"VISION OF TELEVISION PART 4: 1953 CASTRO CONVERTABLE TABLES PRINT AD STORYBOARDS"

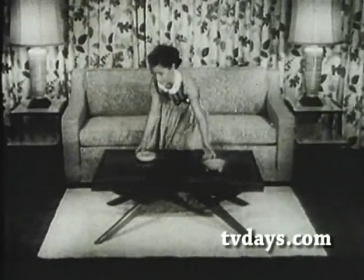253s It's the most versatile table ever designed. A table for a hundred uses.
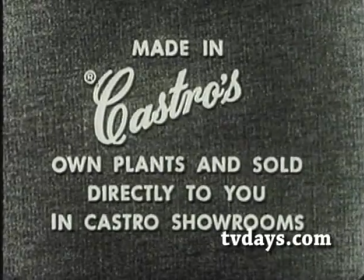258s Remember, Castro convertibles are priced so low because they're made in Castro's own plants and sold directly to you in Castro showrooms.
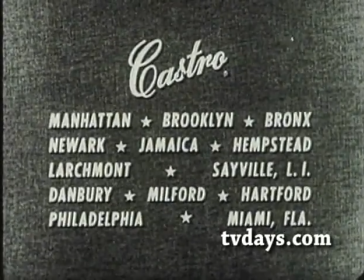267s Castro, showrooms as listed. Open evening. And for your shopping convenience, there's an easy time payment plan.
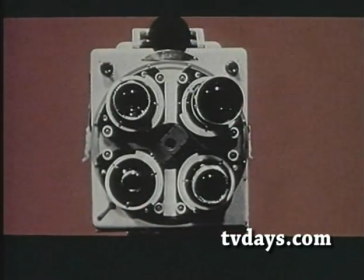277s
That's what can happen when you start with a print ad. Let's see what you can do if you start with television.
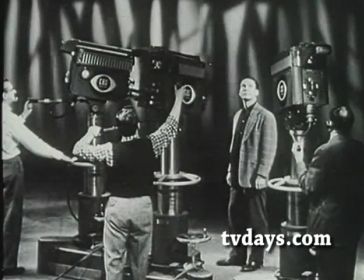283s
The TV camera is an outstanding instrument of creativity. It is limited only by your imagination.
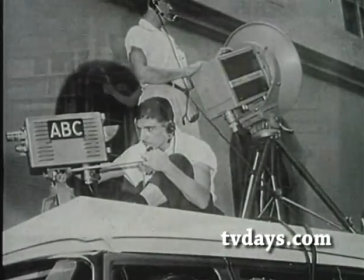289s
If you cannot outspend your competition, maybe with a TV camera you can out-vision him.
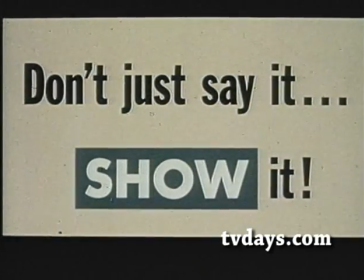295s
Back in the days of print, we used to say, don't just say your product is good, show it is good.
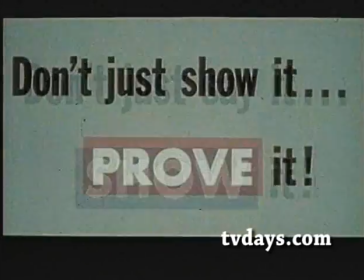303s
In television, we add to this saying. Now we say, don't just show it is good, prove it is good.
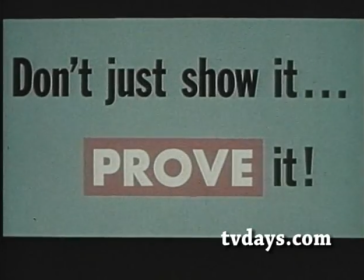311s
If you follow this one rule, your television will be more effective and you will use more television.
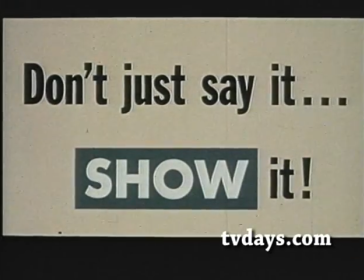317s
If you say your product gets clothes clean, don't just say it, show it.
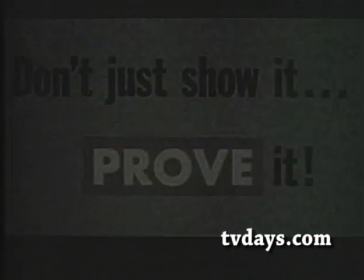323s
And don't just show it, prove it. Look at this simple technique. Here is what a camera can do with some simple dots.
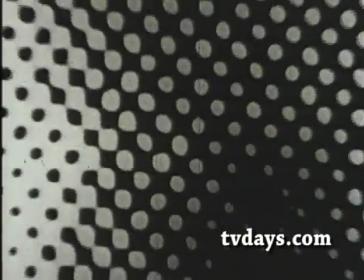331s
Suppose these dots were the fibers of a dress cleaned in your product. As the camera pulls back, we can see how clean they are.
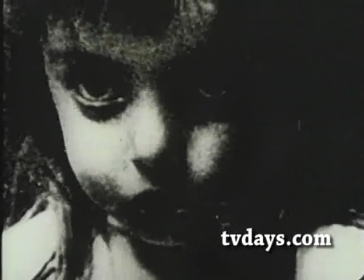341s
how fine the texture is, how bright the pattern, how well the fit.
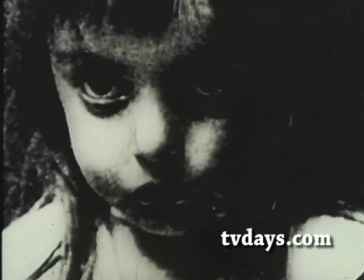352s
Look at the apparently clean dress, washed in brand X, and keep looking right in until you see those dirty fibers.
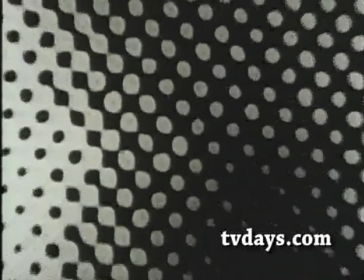363s
Sound impractical? Here's someone using this technique on TV right now.
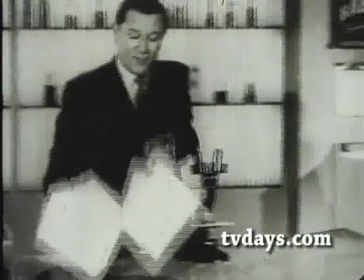370s Same way with these two shirts.
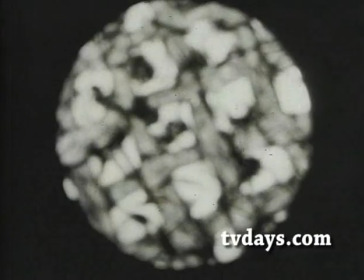372s This one looks clean, but under this microscope, this shirt, washed with the kind of product millions use, shows piled up soil and soil can cause odor.
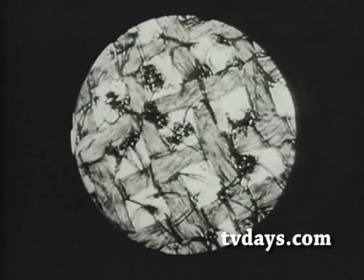381s But this shirt, washed with modern fab, is clean, clear, through.
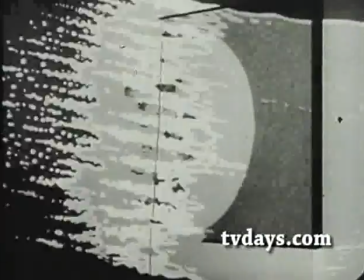386s Watch how fab gets out soil less effective wash day products leave behind. See?
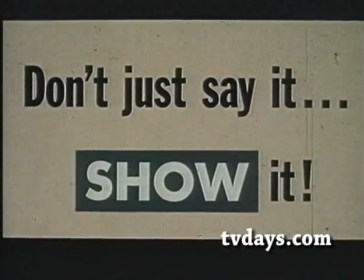391s Clean, clear, through.
They said it was clean, showed it was clean, proved it was clean.